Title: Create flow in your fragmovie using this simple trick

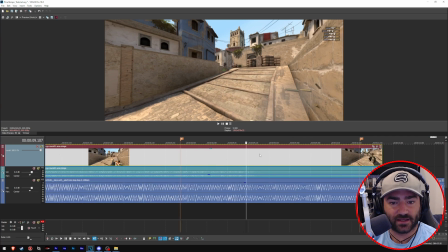[8:14]
Okay, so as you can see, the shooting ended in the middle of this bar, right?
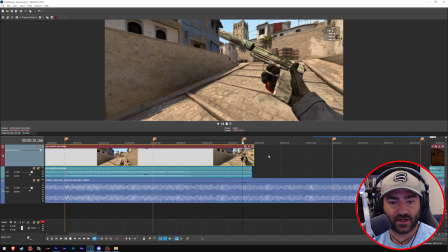[8:20]
It didn't end at the beginning or at the end. It ended in the middle, okay?
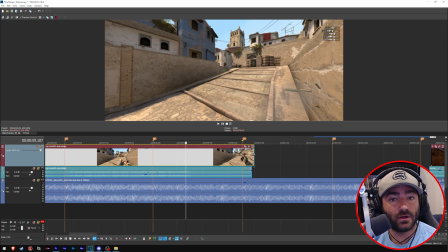[8:25]
So what we have to do to create flow with these 2 frags is we have to let the
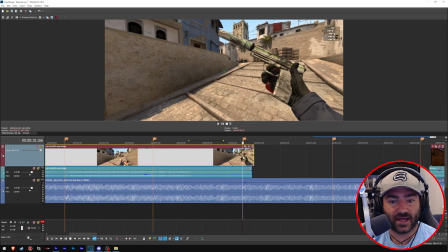[8:32]
rest of this bar play out, okay? Before this frag sequence starts, okay?
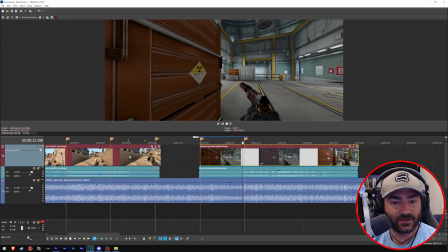[8:39]
Because if we start this frag sequence right away, in the middle of this bar, we're going to lose the flow.
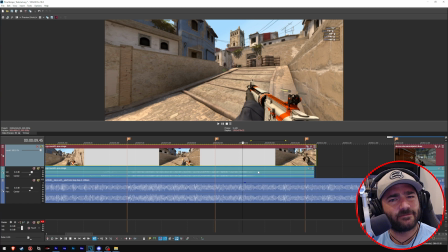[8:46]
We're going to lose the tempo, and we're going to lose that fluidity between the scenes, okay?
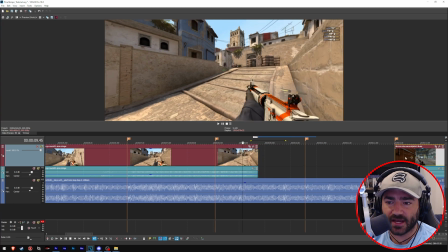[8:50]
So what we can do is we can do a simple, crossfade if we want, or it really doesn't matter what you do.
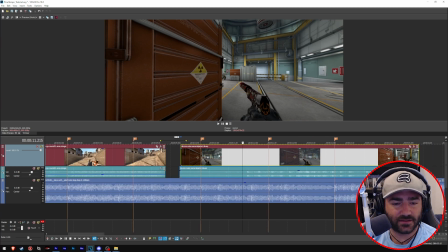[8:58]
That's up to you as an artist. But here, let's add.
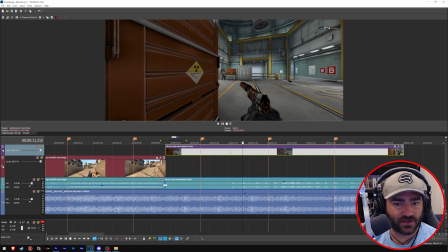[9:03]
But what's important is making sure that the shooting starts at the beginning of this bar here, okay?
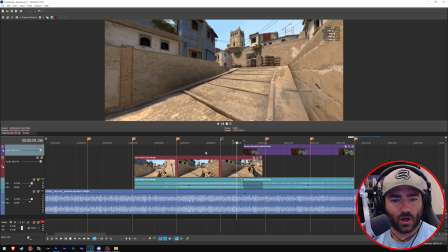[9:12]
Cool. All right. Okay, cool. So I just added in this frag sequence.
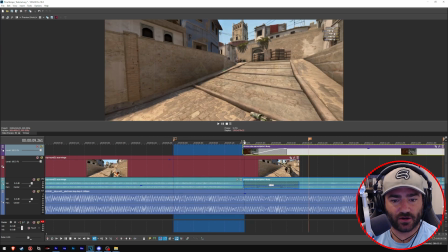[9:19]
It fades around midway through this bar after Glaive is done shooting in this scene.
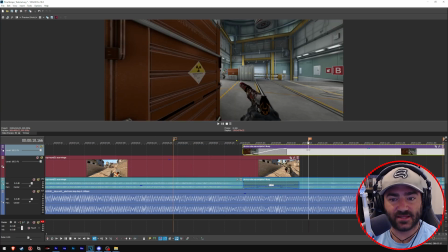[9:25]
And then the shooting in this scene starts at the beginning of this bar on the 7 marker here.
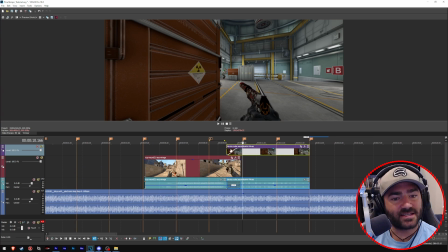[9:30]
Okay, so let's take a listen to that and see how it flows.
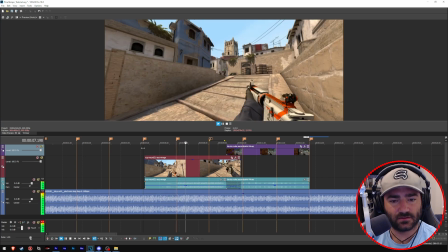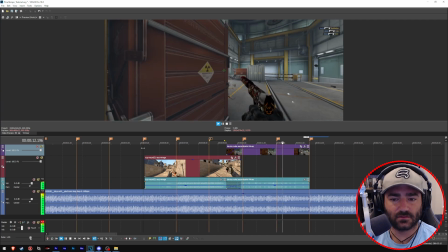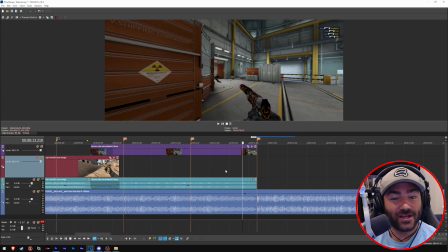[9:44]
Actually, that sounds pretty cool with this last little... Okay, so as you can see, this last shot happens before this bar begins.
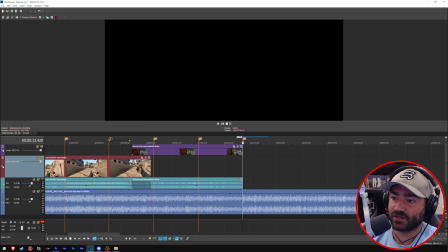[9:51]
So if we wanted to, we could actually start another scene
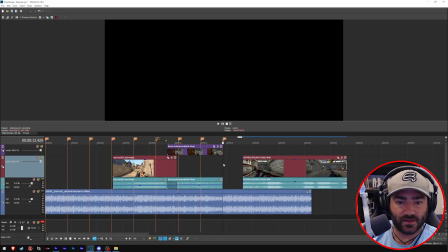[10:00]
on this bar here.
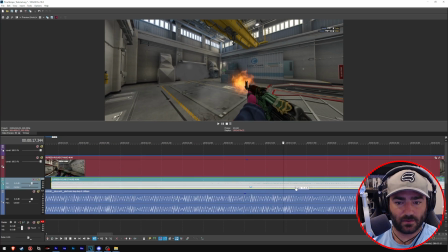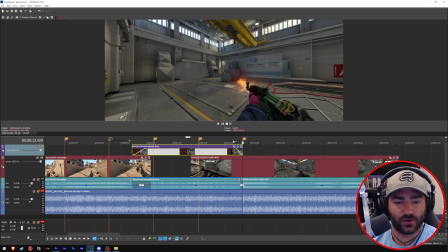[10:07]
Okay, so this isn't going to be perfect, but I'm just showing you how this would work. So let's listen to this.
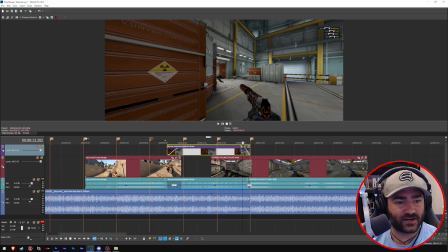[10:12]
Ready?
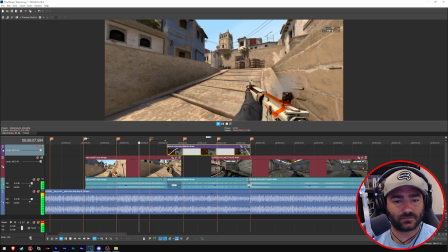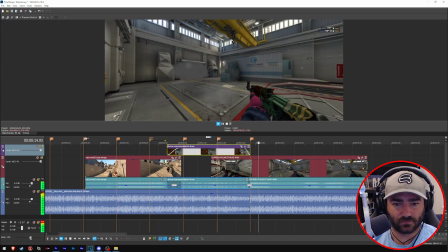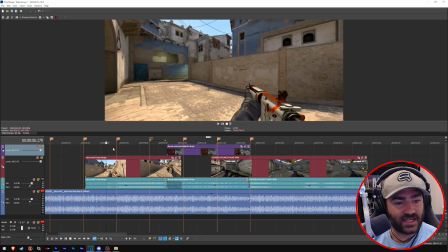[10:25]
Okay, did you hear that? So all of these scenes all start at the beginning of the bars, okay?
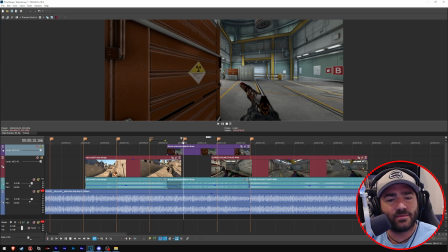[10:32]
And that creates this really harmonious feeling, right? Because it feels like everything just happens on the beat, okay? And that's the most important part, starting things on the beats. Okay, obviously I'm just showing you the basic fundamentals of this.
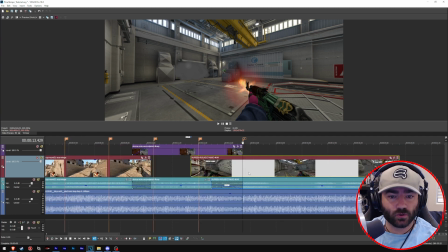[10:43]
You don't have to put frags one after another. You can put a camera here or some cool transition, but what I'm showing you is the basic fundamentals of flow. Make sure that camera lasts a bar. Or make sure the camera lasts 2 bars, but make sure it lasts in multiples of 4 beats, okay?
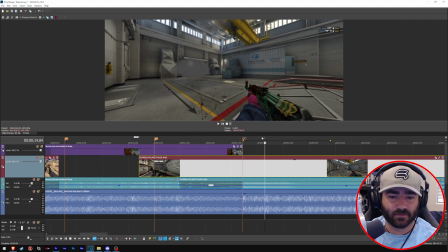[10:59]
Don't make a camera last 1 beat and then start it on the 2nd beat. Or don't make a transition last 3 beats and start it on the 4th beat.
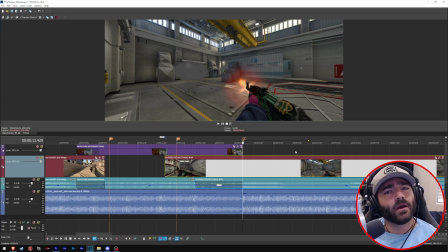[11:06]
That just feels clunky. You're gonna lose the flow and the fluidity of the scene progression, okay?
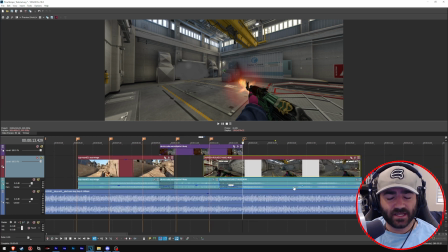[11:11]
It's so important to make sure that you are keeping track of your beats and how many beats have gone by and when you start and end scenes, because that's gonna help you create the ever elusive flow.